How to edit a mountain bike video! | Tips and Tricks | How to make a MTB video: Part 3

Now that we have that done,
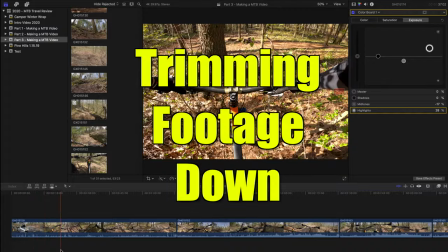(8:21)
what we're gonna do is go through and start chopping up this footage and taking out some of the parts that are a little more bland or that just don't work for us.
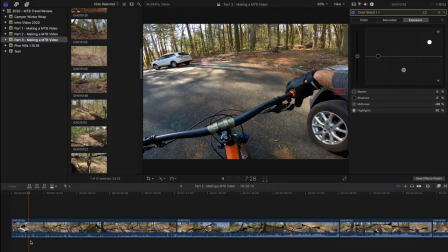(8:28)
I'm just gonna play this video and I'm gonna show you how to use two very easy tools that should work in any video editing platform that you're using.
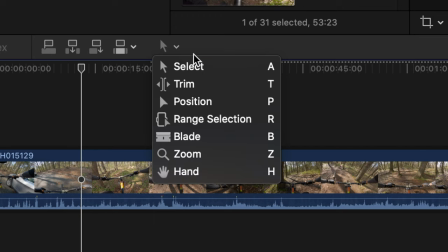(8:36)
For Final Cut Pro, there is controls on the keyboard I can use, but there's a couple different tools here that you can use.
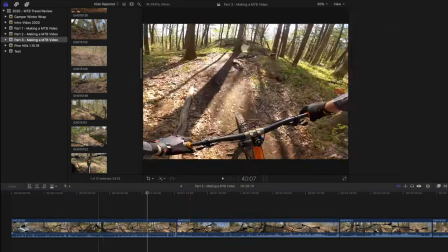(8:43)
One is the select tool, so that's how I select my clips. The most important tool after that is going to be the blade tool.
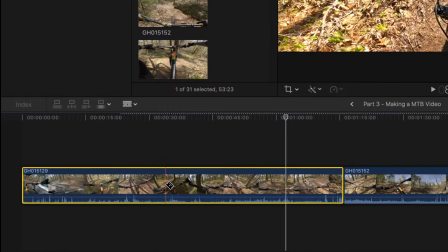(8:50)
So yes, this is a blade, literally like a scissor.
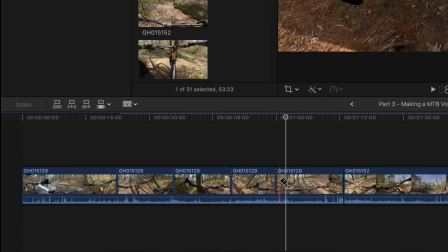(8:53)
If I go through my clip, I can cut this clip into whatever pieces I want, and that is how I trim my video down.
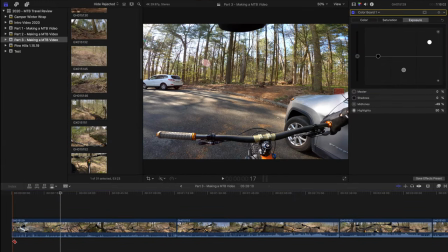(8:59)
So I'll go through, I'll play this video right now, starting kind of slow.
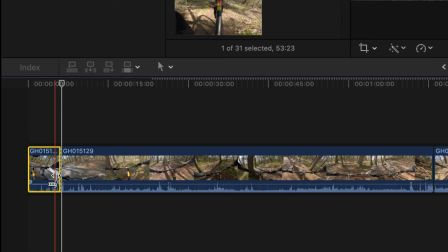(9:04)
So I'm actually gonna take this, I'm gonna cut that piece out. Now my video is gonna start where I'm just getting rolling into the trail.
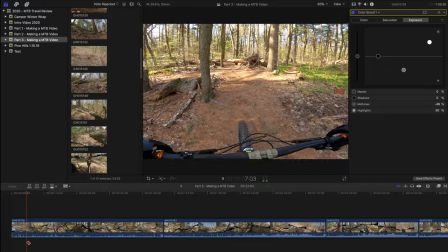(9:11)
I don't wanna stay on this too long. So once I'm up in the woods, maybe I'll cut here.
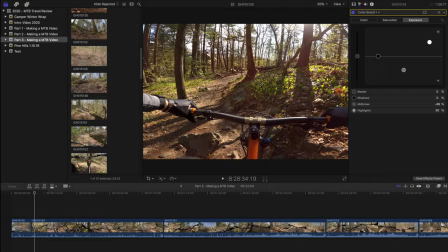(9:18)
And then I'll fast forward to where I'm rolling down the trail a bit more, maybe right there.
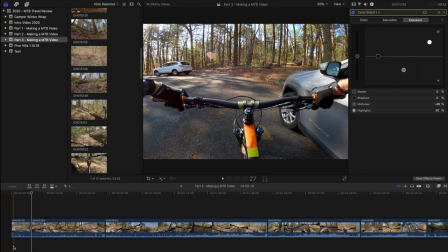(9:23)
So now I've taken a clip that's over a minute and a half long, I've drilled it down.
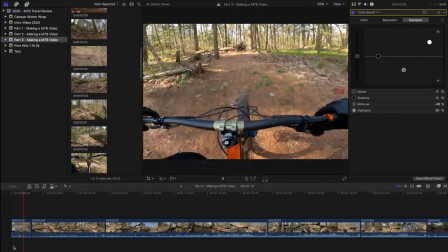(9:28)
Again, this goes to what I talked about in my previous video, and that is getting to the good stuff.
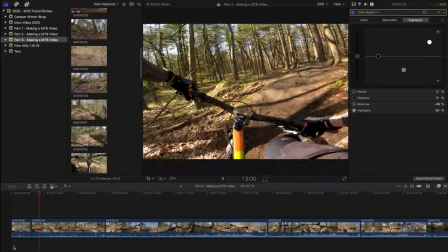(9:34)
So now you're gonna go through all this first person, cut out the pieces that don't make sense, and get to the most exciting parts of the video and what you really wanna feature.
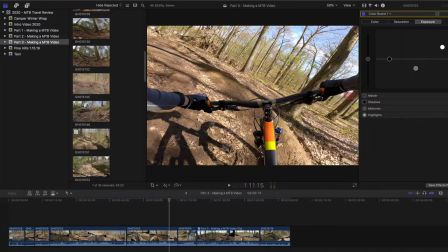(9:46)
Once we have all that done, the next step for me is going to be to drop in some of this third person. Hey. You in there? All right, just want to make sure you're still awake. I know it's a long video, but remember, you're learning. So as you see here, Learning is good. have a bunch of different third-person clips.
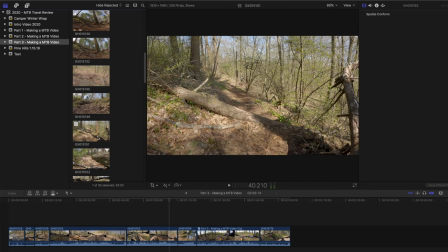(10:06)
What I'm going to do is link in some of this footage into what I already have and just drop it into the places that I know it fits. So for example, I have this clip here of me going off of this log drop.
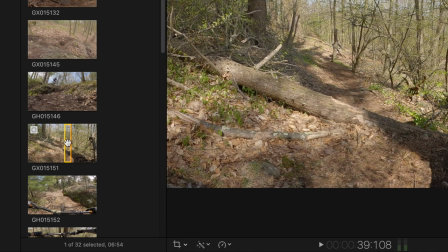(10:17)
I push in, so that's I, and then I push O for out, and that's gonna allow me to grab this one piece of this clip.
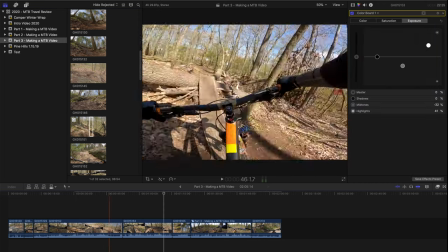(10:24)
Now I can take this, figure out where I wanna put it, make sure I'm on the right trail here, and there's my log drop.
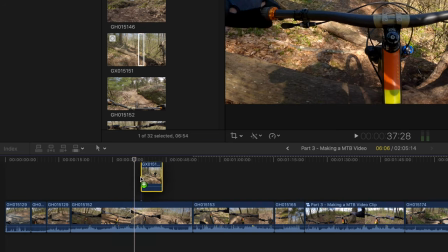(10:32)
So I'm gonna drag my dropper there. I have this segment, and I'm just gonna plop it right there for now to get me started.
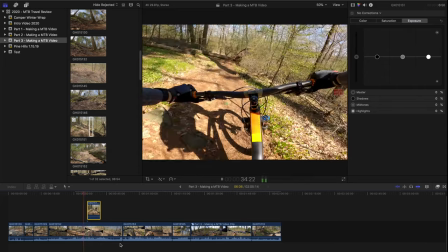(10:38)
So now as you see, if I play through this, once it hits that spot, it's actually gonna go right to that clip.
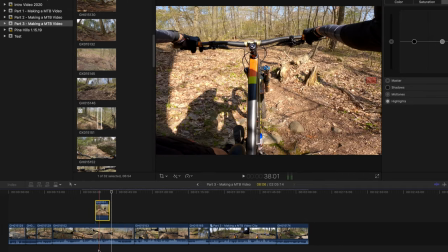(10:44)
And then you can see me come off this log. Obviously, I don't want it to just cut out over the top like that.
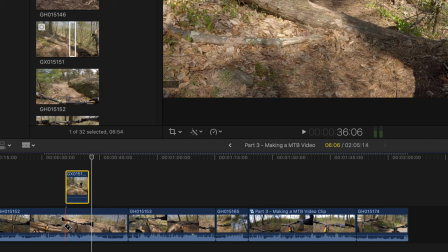(10:50)
So what I'm gonna do is take that blade tool, the cutting tool that I told you about.
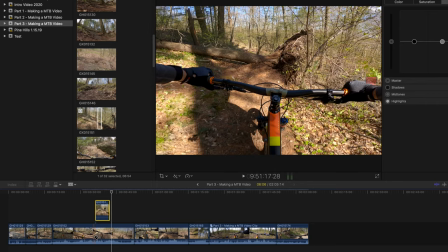(10:55)
I'm actually gonna go in, figure out where I want this to be placed. And I'm actually gonna do it right after the landing to kind of show a revisit.
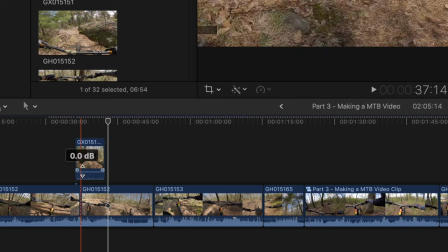(11:03)
I'm gonna cut right there, and I'm gonna drag this clip down.
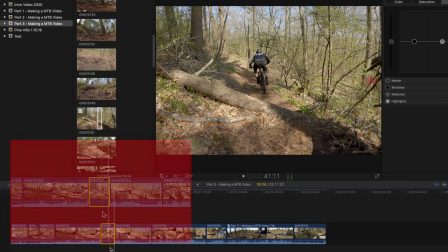(11:06)
Again, to make this more efficient, I don't want all this waiting time before and after, so I'm gonna take my blade tool again,
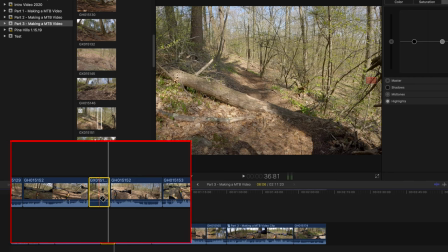(11:12)
find that spot where my tire is just about to enter the screen,
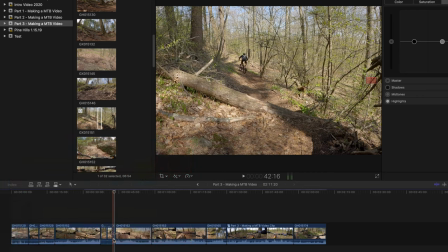(11:17)
so right about there, and then find a spot right after the landing. I'm gonna take those ends off, so now I just have this quick clip.
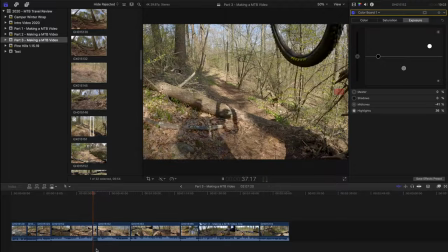(11:25)
Play this through. You'll see me come off the log, land, boom. Goes to third person clip and then back into the film. Just one example of how you can incorporate the third person.
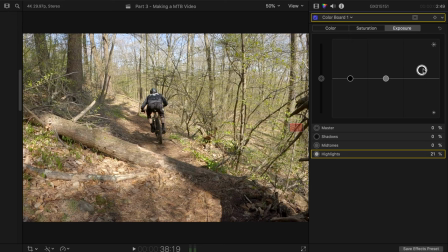(11:35)
Now that I have that in there, obviously I'm going to need to go back into this third person clip that I just added, switch up the color to make it match the rest of the video.
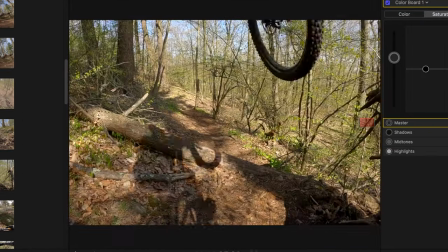(11:44)
So now that I've switched up the color, I can go back, look at that, boom, landing, back to the clip.
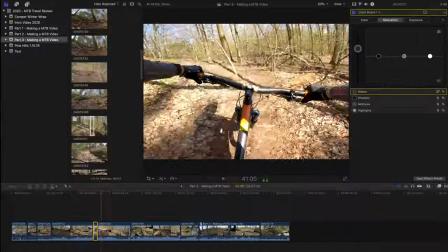(11:50)
And just like that,
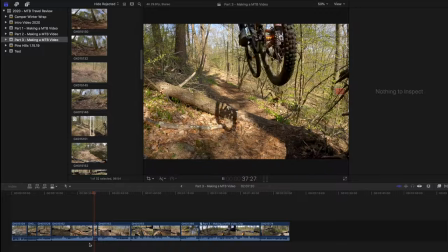(11:51)
we have a little third person clip in there that just mixes up the footage and makes it so it's not all that first person film behind the bars.
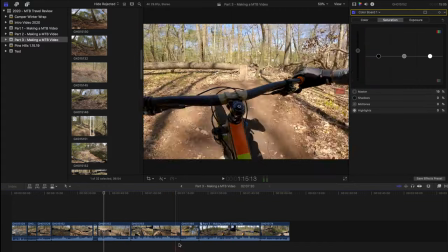(11:59)
Now that we have that one done, I'm just gonna go through and add a few more of these third person shots to make this video a little more exciting.
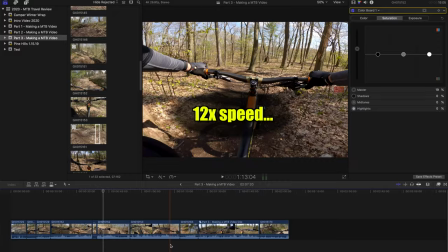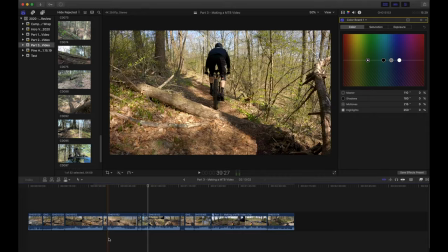(12:14)
All right, so now I've gone in and I've added a couple more third-person clips.
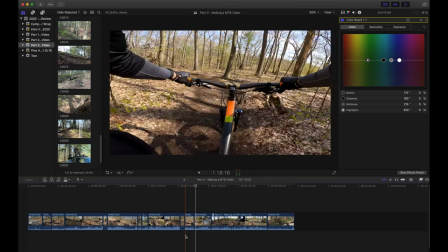(12:18)
That brings me to one of the next points and something we discussed in my previous film, and that is adding slow-person footage to your film.
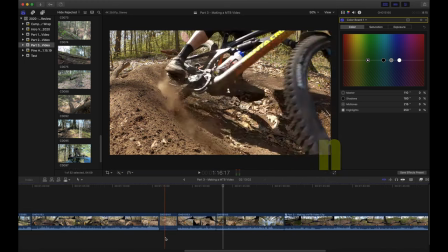(12:27)
When I filmed this clip, I filmed this in 240 frames per second.
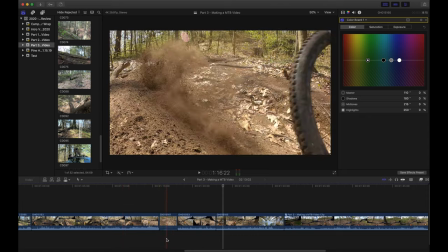(12:32)
And the rest of my film is 30 frames per second. So I know that I can slow this down pretty drastically to make it a better film. And even just scrolling over it,
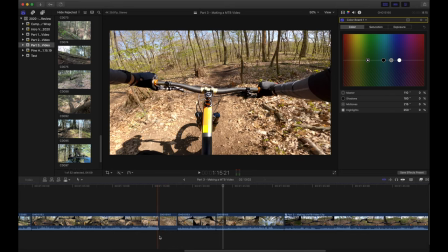(12:41)
you can see how cool this actually is if I can slow that down. Right now, it all happens so fast, you don't really get to see it.
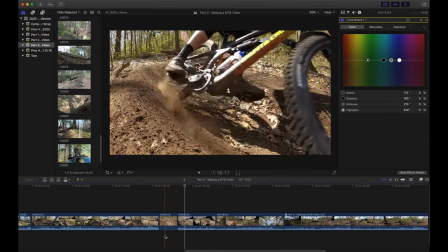(12:49)
So what I'm gonna do, I'm gonna take this, I'm gonna take my blade tool again to cut this clip,
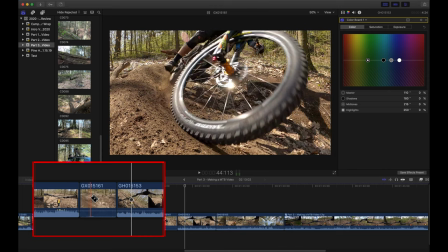(12:55)
and I'm gonna cut it right about where it's most intense and where I really want that
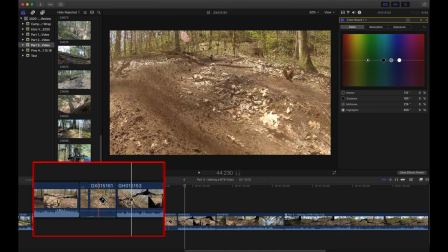(13:00)
slow motion to shine in this clip. Right through there, I wanna be able to see some of the dirt, and I'm gonna stop right about there. So now I have the initial clip is split into three different pieces.
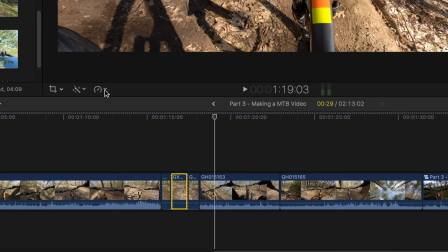(13:12)
I'm gonna take this middle piece, and again, depending on the software you're using, these might be in different places,
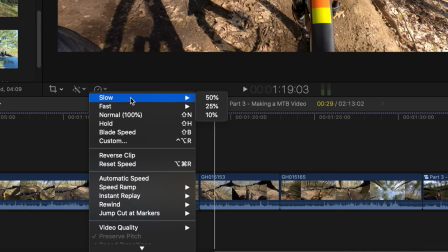(13:17)
but if I go up to this setting right below the screen, I can click slow. I can either slow it down, speed it up, normal. There's a bunch of other, you can reverse clips, you can reset speed. There's all these different options. I'm gonna go to slow it down, and I'm gonna slow it down to 10% of the original speed.
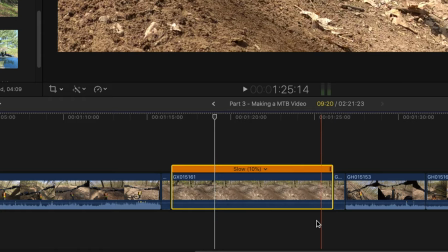(13:33)
And you can see, it took this very small clip, and obviously it's a lot longer now because I slowed it down so much.
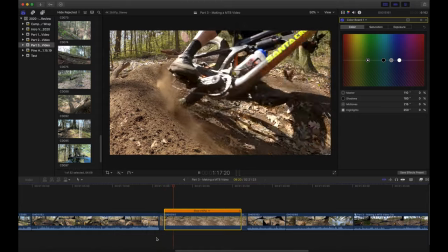(13:40)
But when we play it back, start slow, boom, slow motion, dirt flies,
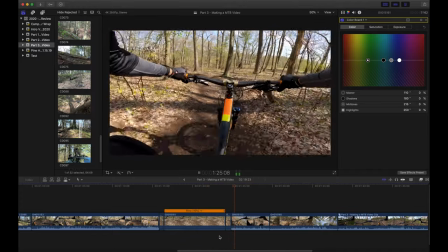(13:46)
crowd roars, boom, cuts out, back through the feature.
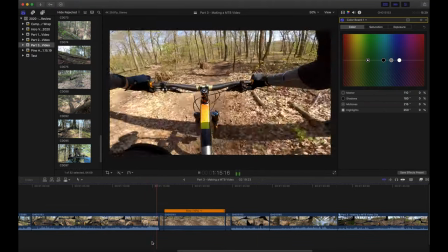(13:51)
So again, something as small as this, adding this one little slow motion piece, just makes a game changer.
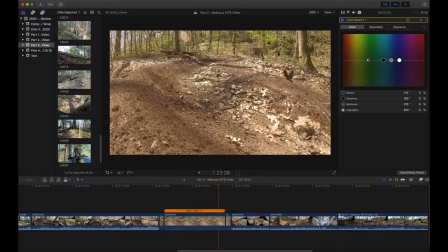(13:58)
It's another level to your film, and if you add a few of those into your third person throughout the film, it's gonna make it that much more exciting for the viewer. Bonus tip! Slow motion is a perk, but don't put 30 seconds of slow motion. Quick clips, quick drops of slow motion. Nobody wants to see a 10-minute slow motion video.
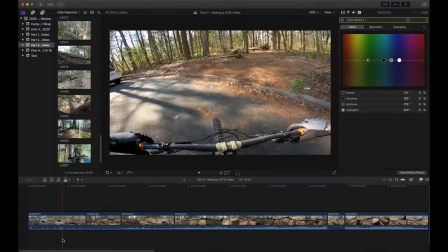(14:19)
See ya. Now we have some pretty good first-person footage. We've done our color editing.
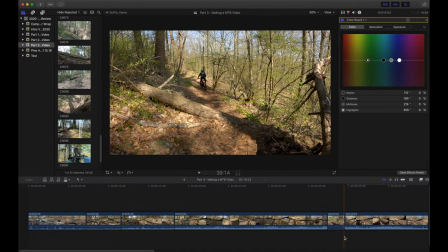(14:24)
We've added in some third-person clips to make it a little more exciting. What's next?
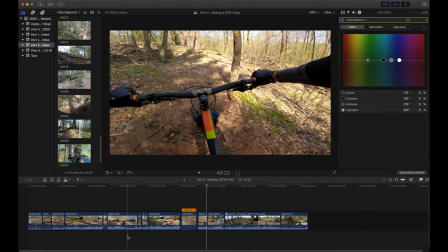(14:29)
I'm gonna pretend this one is done for our intents and purposes.
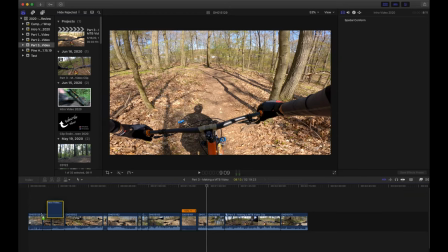(14:32)
So the next step for me is going to be to add my intro, and then that'll roll into the video start itself.
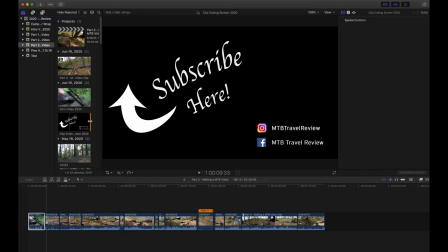(14:38)
And then I'm going to put my outro at the end here. So this is my outro.
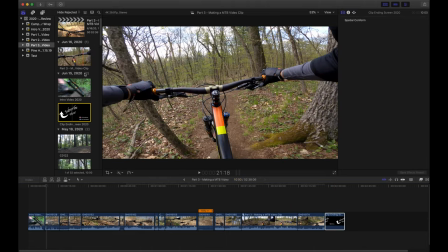(14:43)
So now I have a beginning and an end. Now, like I talked about in my previous video, now you really want to see how you're going to start your actual video.
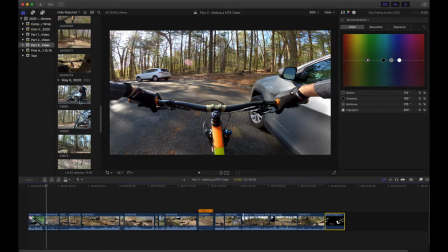(14:52)
So what I'm going to do is take a couple of films that I took here of me getting out of the car, loading up the bike. I'm going to add those in and cut those up, put them in the beginning to show you an example of a quick standard intro.
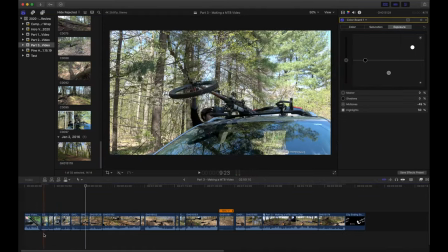(15:08)
All right, so now I've done some quick editing to make a little intro here. Again, this is nothing special, just wanted to show you how it can be done.
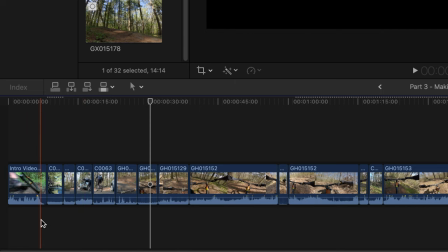(15:14)
So I've taken a few clips of me just checking out the bike at the car, dragged and dropped those, cut them up a little bit to trim them out, and this is what we've got.
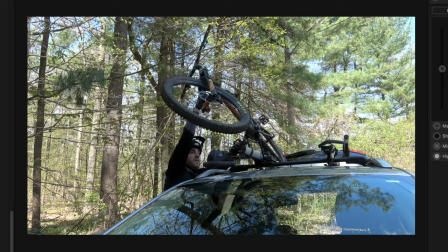(15:22)
Standard intro,
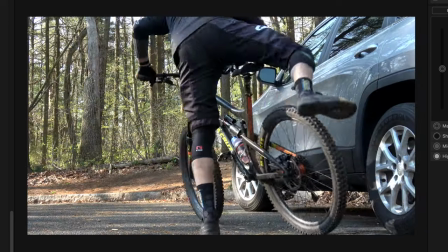(15:25)
bike check on the side of the car, everything looks good, hop on the bike, and then that's gonna transition into the behind the handlebar view.
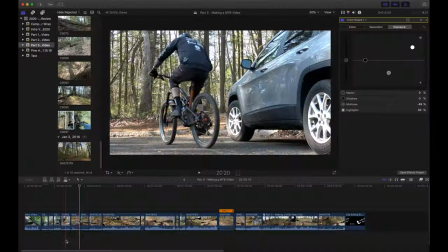(15:34)
And that starts my third person and flows into the rest of the video. Now there's some other key elements that can make your video a little smoother from start to finish.
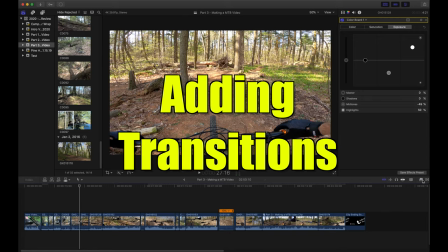(15:43)
One of those is going to be your transitions. So again, can be different in every software, but if you go over here in Final Cut Pro,
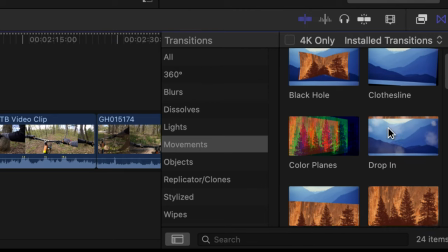(15:50)
there's a little transitions button and there's all these different transitions you can use.
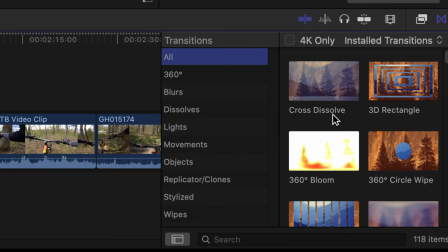(15:55)
Now I like to keep it, and for this video, I'll keep it super simple. This is a standard cross dissolve.
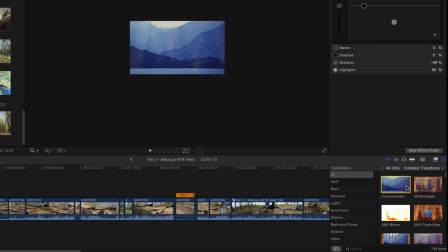(16:00)
So if you scroll across this, you can see that it will dissolve from one clip to the other. So these are transitions from one clip to the other. And there's a million different ones. There's cool rectangles, there's colors, there's circles in and out. Again, for this, we'll take the standard cross dissolve.
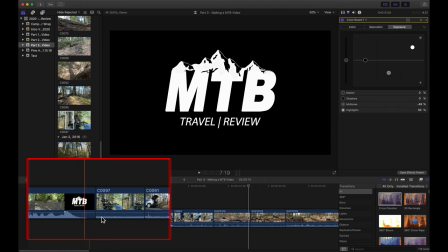(16:17)
Now from here to here, you'll see that it just runs my logo, boom, all of a sudden it started. So if you wanna make that a little smoother, we'll take one of these transitions like cross dissolve, we'll drag it between these two clips.